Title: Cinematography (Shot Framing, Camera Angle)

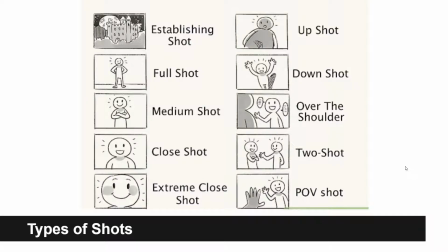So before we dive into creating our own storyboards and directing our film, it's helpful to have a basic understanding of the language used to describe camera movements and shot framing so that you can better understand what you're seeing in other films, come up with ideas of what you want to do with your own, and communicate to one another,
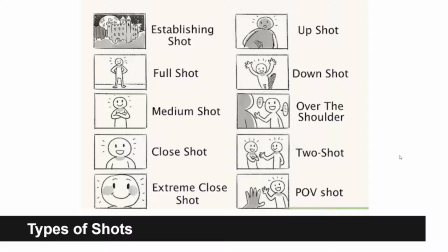to your teachers or to project leads or to your partners or the people who are going to help you on your film, how you are shooting your film. So in this case, in this video, we are going to be focusing on the size of the shot and a few camera angles. We'll have a video later on when we get closer to layout that will talk about camera movement.
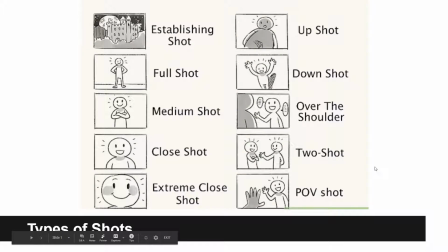But for now, just to get into storyboarding, we're just focusing more on placement of the camera and the positioning of the camera relative to the characters.
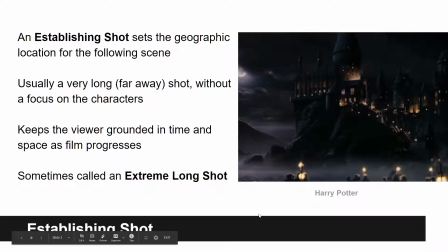So the first uh, shot size that we're going to talk about is the furthest away shot, and that's the establishing shot. So establishing shot is a shot that sets a geographic location for the coming scenes in the film.
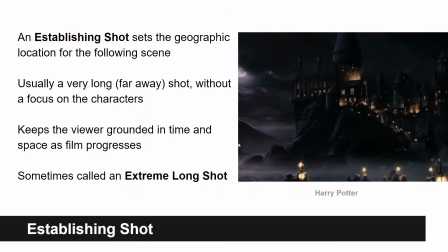And so usually this is really, really far away, and you're looking at the landscape or a building or a landmark that gives the viewer an idea of where we are in space and time. So these shots are really important because it helps us ground the viewer in time and space as the film progresses,
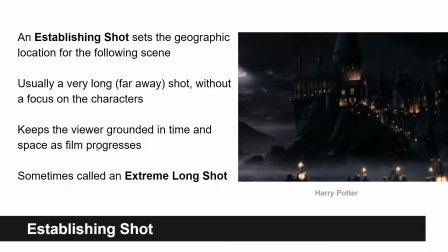especially for changing locations in the film. In this case, or in this example on the right-hand side, we have Hogwarts in one of the Harry Potter movies. And so because we're transitioning probably from the train station and we're about to spend the rest of the film at Hogwarts, it helps to have a view of what Hogwarts looks like on the outside, right?
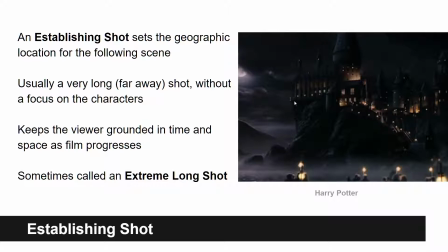So we get the idea that it's this big looming castle perched on these rocks, right? And so it gives a very uh, dramatic entrance to this space, right? It's very moody and has a lot of grandeur to it. And so not only are we seeing where we're about to be,
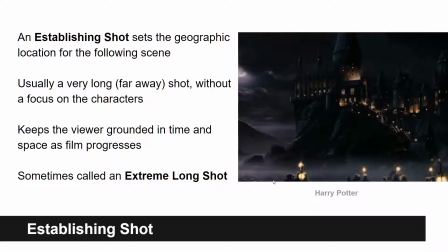but it also serves the purpose of letting the viewer know as the students in the film, or as students of the film will know as well, what kind of place Hogwarts might be. Because this is really far away, we sometimes also call this an extreme long shot. So usually when we say extreme, that means the furthest or the most, the extreme.
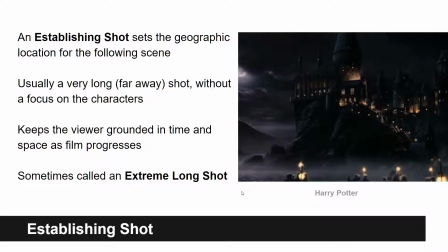And so long means the furthest away. Here's an establishing shot from Skyfall.
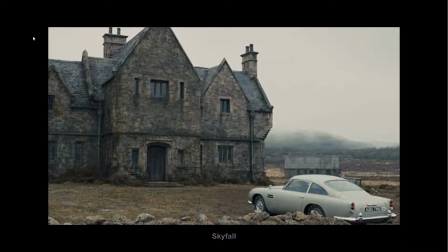And so we're getting the outside view of James Bond's ancestral home. And we also see in this shot his car. And so when we're shown this shot in the film, this establishing shot, we know exactly where we're going to be.
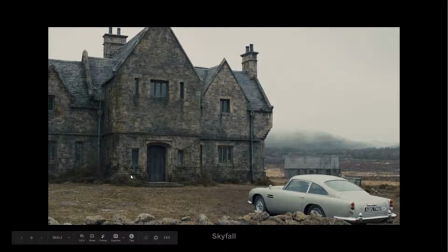We're going to be in this old stone building in the middle of Scotland or Wales. I can't remember where his home's in. And we also know, oh, James Bond's here and he's arrived. So it's easy for us to jump in and understand where we are before just magically starting the film in the middle of this building.
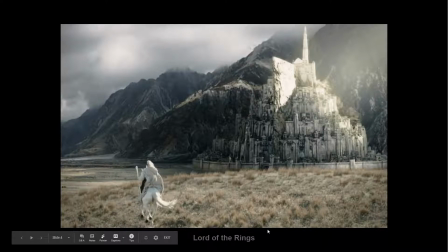Here's an example from one of the Lord of the Rings movies. So here's Gandalf cresting a hill and seeing either Osgiliath or Minas Tirith, I can't remember, one of those Gondor cities for the first time.
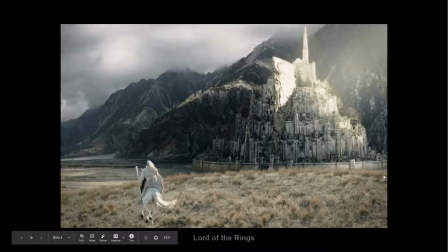He doesn't see it for the first time. It's the first time we're shown it in the film. And it, again, just like the other ones, it's going to show us this really interesting place we're about to be in, especially seeing from far away the multi-layered kind of structuring of the city. It's a very tall city with the palace being on top.
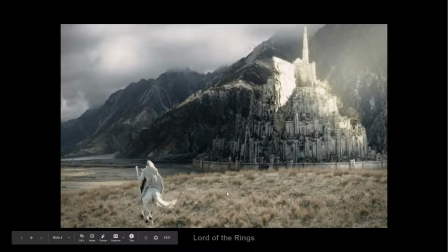And so this gives us a great introduction to where we're about to be and spend a good portion of the film at.
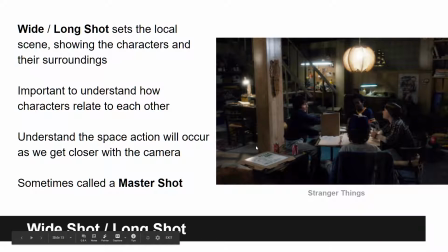The next shot, and I'm going in levels of getting closer to the characters. So we're starting from far, far, far away, and then we're getting closer, closer, closer, closer. So a wide shot, or sometimes called a long shot, called a long shot because it's far away,
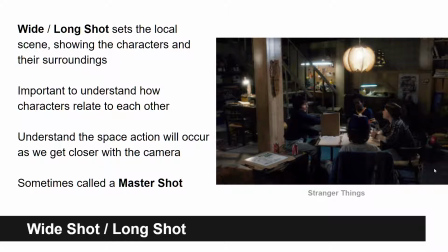or a wide shot because it captures a wide field of view or a wide area of view. Um, Sets the local scene. So this is where we're showing the characters in their local environment. So in this case, in Stranger Things, we're showing the kids playing Dungeons and Dragons in the basement, right?